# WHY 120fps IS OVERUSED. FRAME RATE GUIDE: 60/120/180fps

what is going on guys i hope you're doing well today we are talking about frame rates but what i want to talk about today
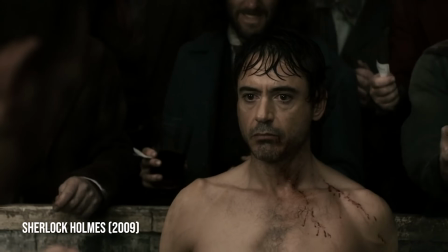10s
is when you should use certain frame rates not just like when like oh well 60 frames is two and a half times slower than 24. no i mean what
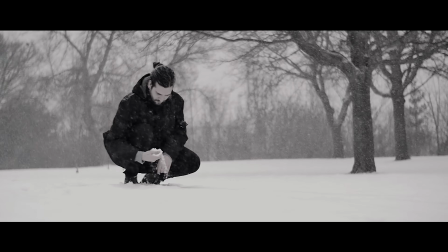18s
is in front of that scene what are you shooting should you shoot people at 60 should you shoot i don't know weather and rain at certain other
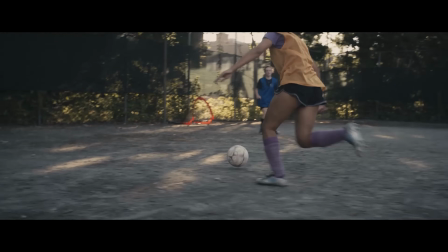24s
frame rates we'll be talking about all that and my experience with it i love shoot slow motion my wife makes fun of me all the time
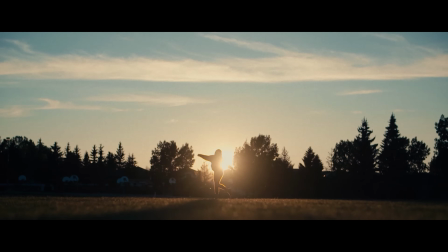30s
for how much slow motion i shoot and i want to talk a bit about that theory so here's my quick guide for frame rates i'm going to talk about this a bit more in depth but first off 24 frames and i'm sorry to all the people over in europe i'll be talking about 24 but 25 is the same thing essentially so just imagine 25 when i say 24 but 24 is for real time 60 is
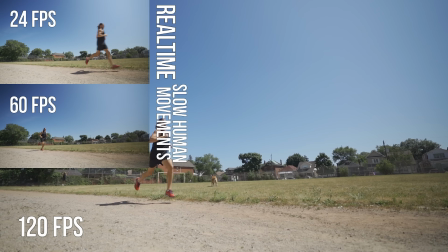48s
for slow human movements or regular human movements 120 is for fast human movements or things like rain,
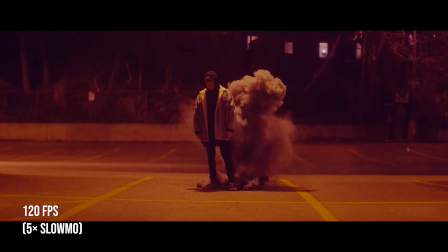57s
water, smoke, other elements that move much quicker than something like a human.
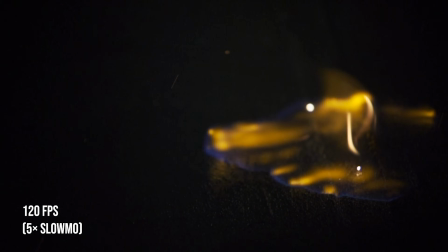62s
This is for when you see fire moving. At 120 frames, fire starts to look very cool.
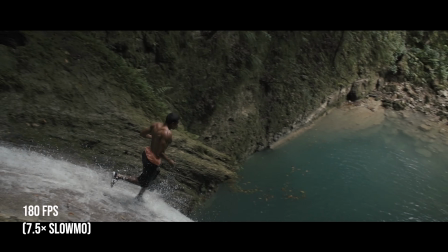67s
You start seeing the flickering effect. And 180 frames is for when you really want to slow down time, when you want to start pausing things.
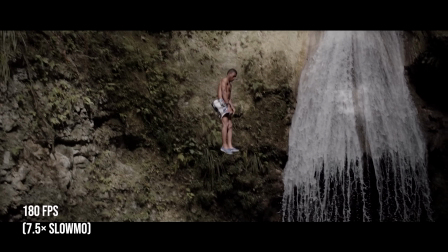73s
You make it move super slow. 180 frames should be reserved for really, really high action movements that humans might be doing, such as shooting a bow and arrow. I love that I call them humans as if I'm not one. I'm just differentiating that between when I talk about elements which is like smoke and rain and water and a really fast car.
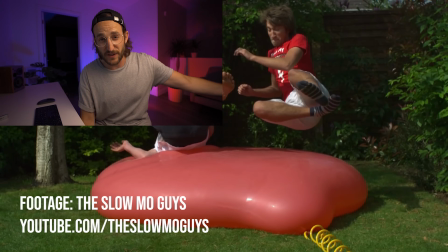89s
When you start shooting 180 frames and above some things like the Phantom camera shoot like 500 frames and a thousand frames.
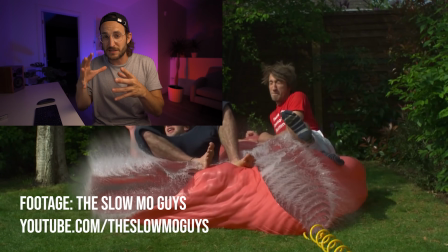95s
This is when things really start to move slowly and you want to be selective when you use this or
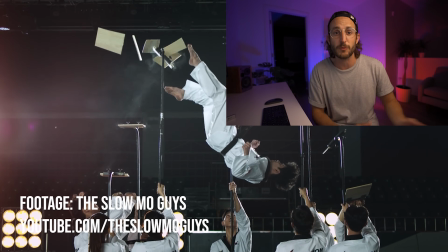100s
otherwise you'll have a really tough time editing your film because everything will be crazy slow. And so just to reiterate my quick frame rate guide I thought I would take you guys out here to the track i was doing a track workout today anyways it's summer i love to run so i thought i would illustrate some of the frame rates out here so here is a shot of
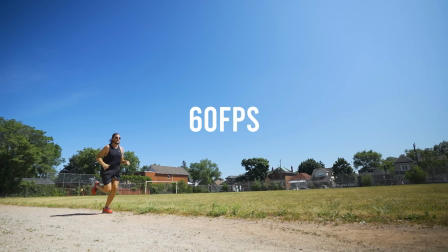117s
me running at 24 here is the same shot of me running at 60 frames
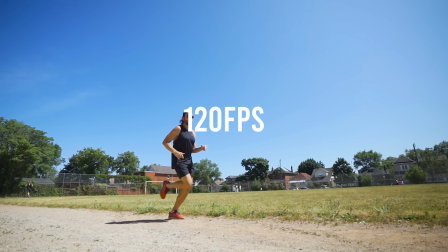122s
and here it is at 120 frames per second
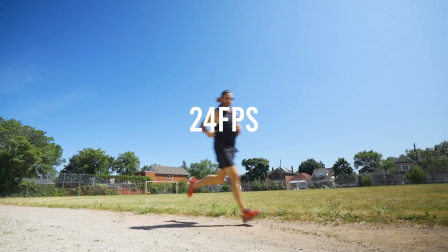129s
now as mentioned 24 frames really helps to show the speed of people it helps you to feel like you're present in an actual moment that happened.
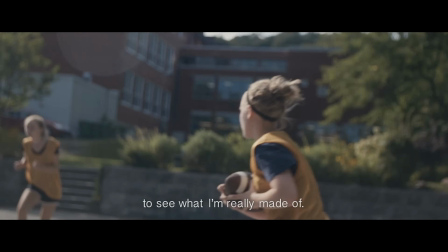137s
I love to use 24 frames for a lot of the sports commercials I shoot. Like this one I did about a girl's sports team or this one that I did for Nike.
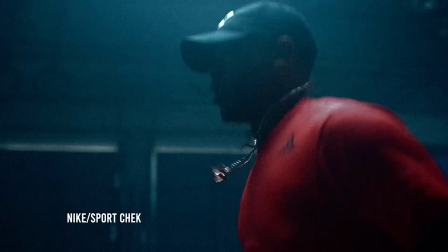145s
It is great to see real-time moments because you get the idea of the athlete's speed or the person that you're filming.
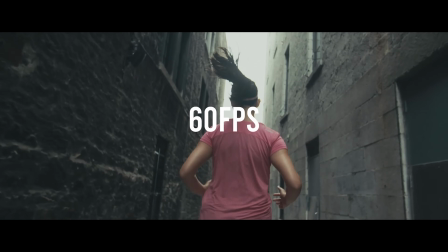151s
Now 60 frames, as mentioned, helps normal everyday movements seem a bit more dreamlike, maybe a bit more quote cinematic.
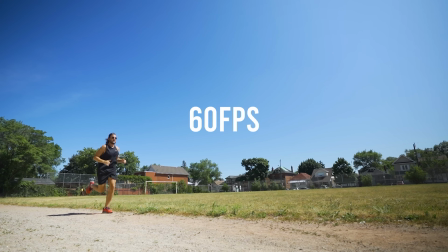158s
And as you can see here with this shot of me running when I'm doing a normal jog 60 frames is just fine but when you need to go to 120
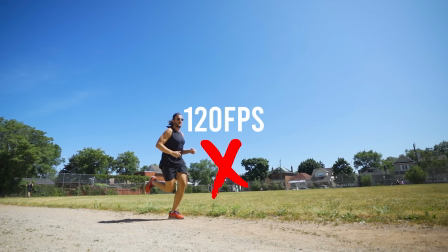165s
because I think 120 is overused a bit well 120 really helps really fast movements so here when I start sprinting this is when
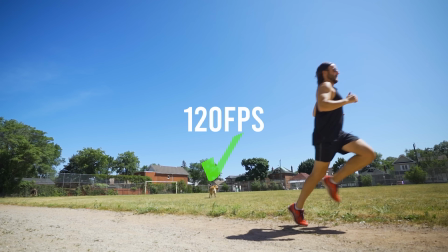173s
120 really helps or this moment when I hit my face with the water bottle 120 is also helping because it's beginning to freeze that water
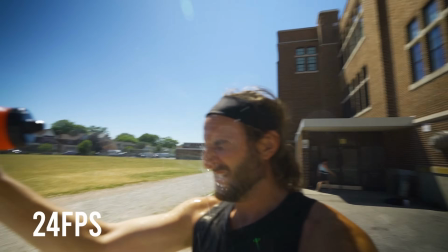180s
it's taking the motion blur out where if you see the same shot at 24 when I hit my face with the water You can see we'll pause it
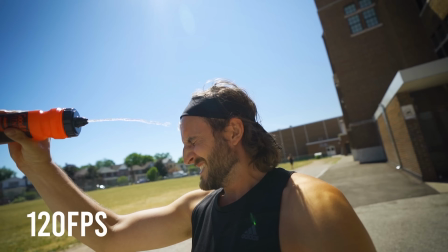187s
here. You can see how there is motion blur So that's kind of why you sometimes shoot 120 is it takes away the motion blur Which you get to see elements
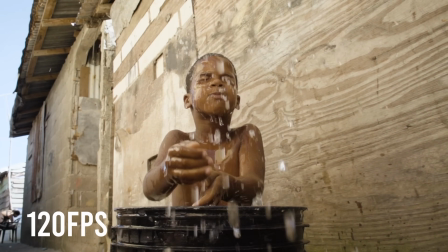194s
like water in a way that you would never see them normally That's the whole thing the word cinematic I think refers to seeing things
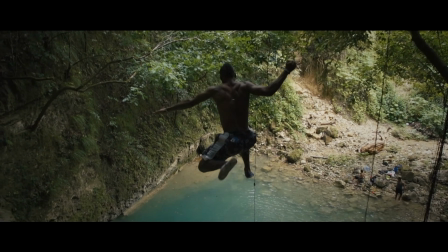201s
differently than we normally see and so that's why people use the term like all that looks cool It looks cinematic when they see 120 because it's different But again,
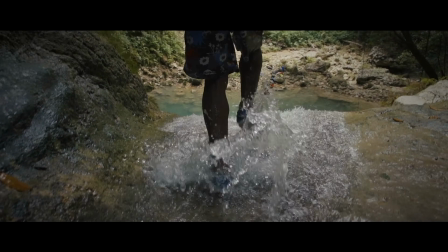209s
be careful too much slow motion and makes your film slow, and makes everything overdramatic when it doesn't need to be.
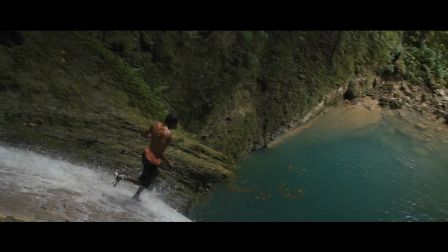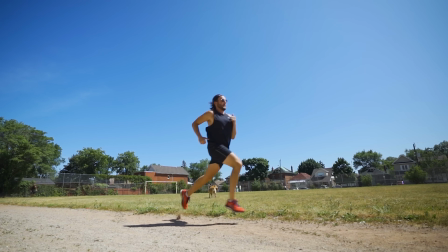That was warm for my Canadian blood. About 35 Celsius out here, did a 7K sprint interval thing. That was good, but let's get back to the office, cool down, and jump back into the tutorial.
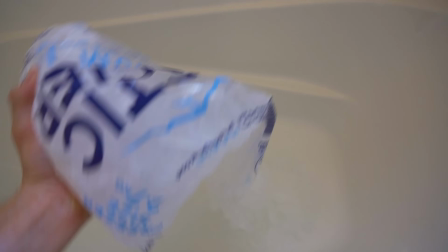So let's talk about these frame rates a bit more detail. So 23.98, 24 frames, 25, 29.97, there's so many different frame rates but those four that i just named are typically your base frame rates that you will record in sometimes your camera will say 59.94 which is essentially the interlacing for 29.97 but that's a whole other topic i'll put a link to some videos that go into this in depth but i like to use 23.98
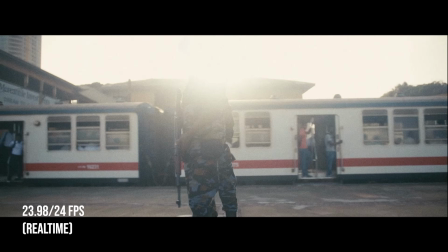273s
or 24 for real-time moments and it's important to use this
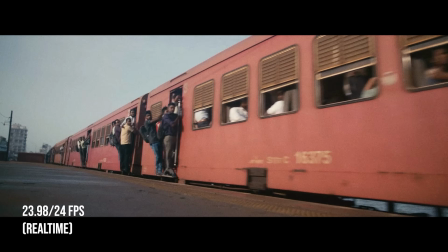277s
often in your film because if you only ever shoot 60 frames per second you're gonna film has a lot of slow motion and you're
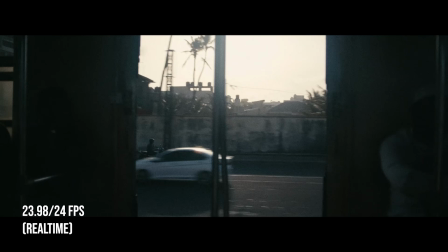283s
not going to have any sync sound you're not going to have any moments that feel like we live with the person in your film this is the problem with you see with some travel videos that people make online is everything is shot in slow motion and we never actually hear the audio of what's
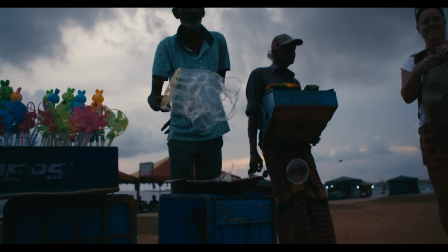303s
going on we never actually feel like the people on camera are real characters they're just these people living in this trippy slow motion world people just associate slow motion with cinematic because essentially what we call cinematic is things that are a bit more magical they seem better than real life the way things are lit the camera angles it's stuff that we don't see every day so slow motion is obviously something we don't see every day because
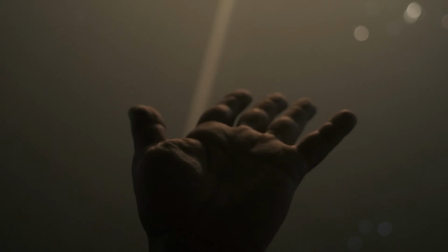328s
our world works in real time but the problem about that psychologically is when you play a whole film that's in slow motion our audience doesn't feel like they looked at the real world it feels like this cinematic universe and maybe that's what you want to create But if you want people to connect
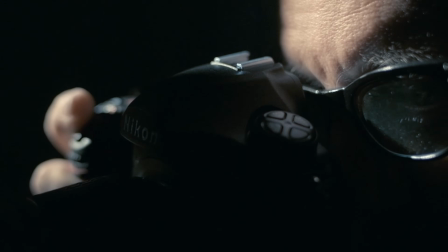343s
to your characters on an emotional level, you won't necessarily get this in slow motion if everything is slow motion. Now, moving up to 60 frames, which is two and a half times slower than 24 frames,
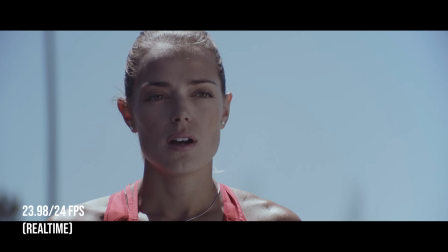355s
this is actually a great way to slow down an important moment.
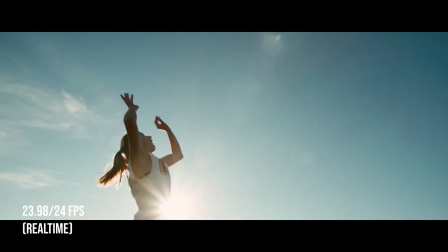360s
And again, it's good to have it in contrast to real time. This is why using slow motion sparingly sometimes in a project is more powerful than using it throughout. That's why whenever you watch a movie and there's an explosion They don't actually make the explosion much louder than the sounds you just heard But what the sound people do is they
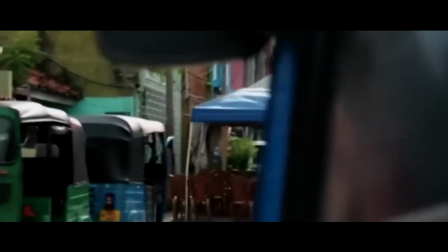377s
drop the sound right before the explosion goes off So you have the contrast between the sound of the explosion and silence
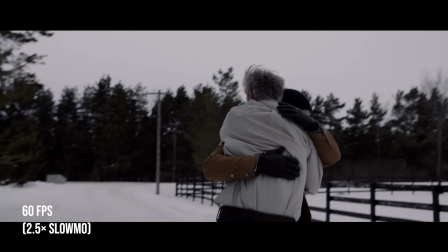385s
and it suddenly sounds way louder This is why using slow motion for really important moments makes it seem even more quote Cinematic or more
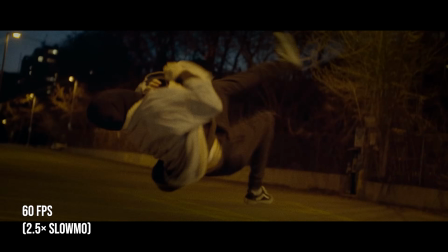393s
magical or more surreal and it's gonna drive home the point you're trying to use So I like to use 60 frames when I'm shooting a human doing a regular
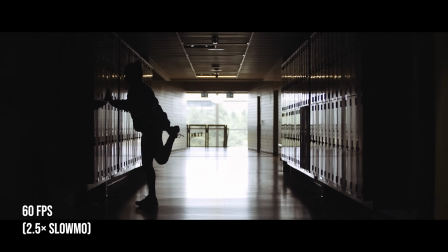401s
day activity or something that's not as intense So for example, if I'm shooting just a hockey player skating 60 frames will work But if I'm gonna shoot them taking a slap shot,
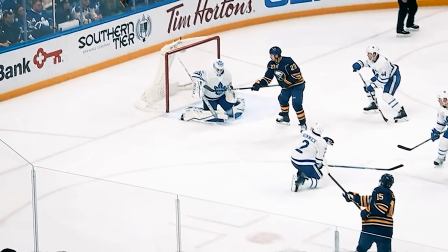411s
which is a really fast movement I might start thinking about shooting a hundred and twenty frames or above at that moment I remember once I was filming for Under Armour and just the guy skating around I shot that all 60 but when they came in they stopped at the camera and the snow sprayed towards the lens this is when I would use 180 frames because this would slow down all the snow and it looked really spectacular. So to reiterate that, that is 60 frames is kind of for regular day motion that you wanna slow down. Now, 120 frames per second, which is five times as slow.
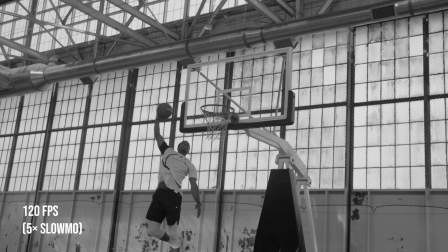446s
This is for something that is really fast motion, like I was just mentioning. Again, we're using this hockey player analogy because I kind of look like a hockey player right now. You gotta use 120 frames for when they're slap shotting.
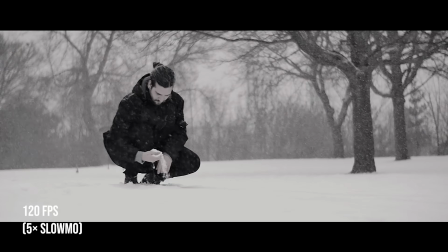457s
Also, I like to use 120 frames for things like rain or smoke or fire or elements like that where there's more pieces of Particles moving
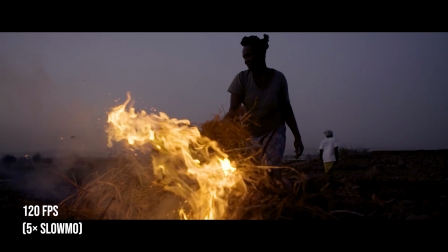465s
around and the stuff is moving faster than a human could it's good to start using 120 frames in that moment Some people use 120 frames just for normal b-roll and to me it gets a bit ridiculous and a bit slow moving 120 frames is also really good for when you're pouring a drink This is why you see Peter McKinnon use it on all his coffee videos because when you see that water,
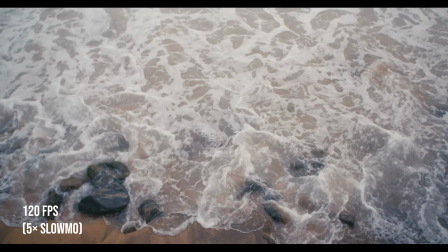485s
that element, as I say, shooting elements, things that aren't human in 120 frames is actually really helpful. Now, 180 frames, I kind of start calling this super slow motion, this world, 180 frames and above.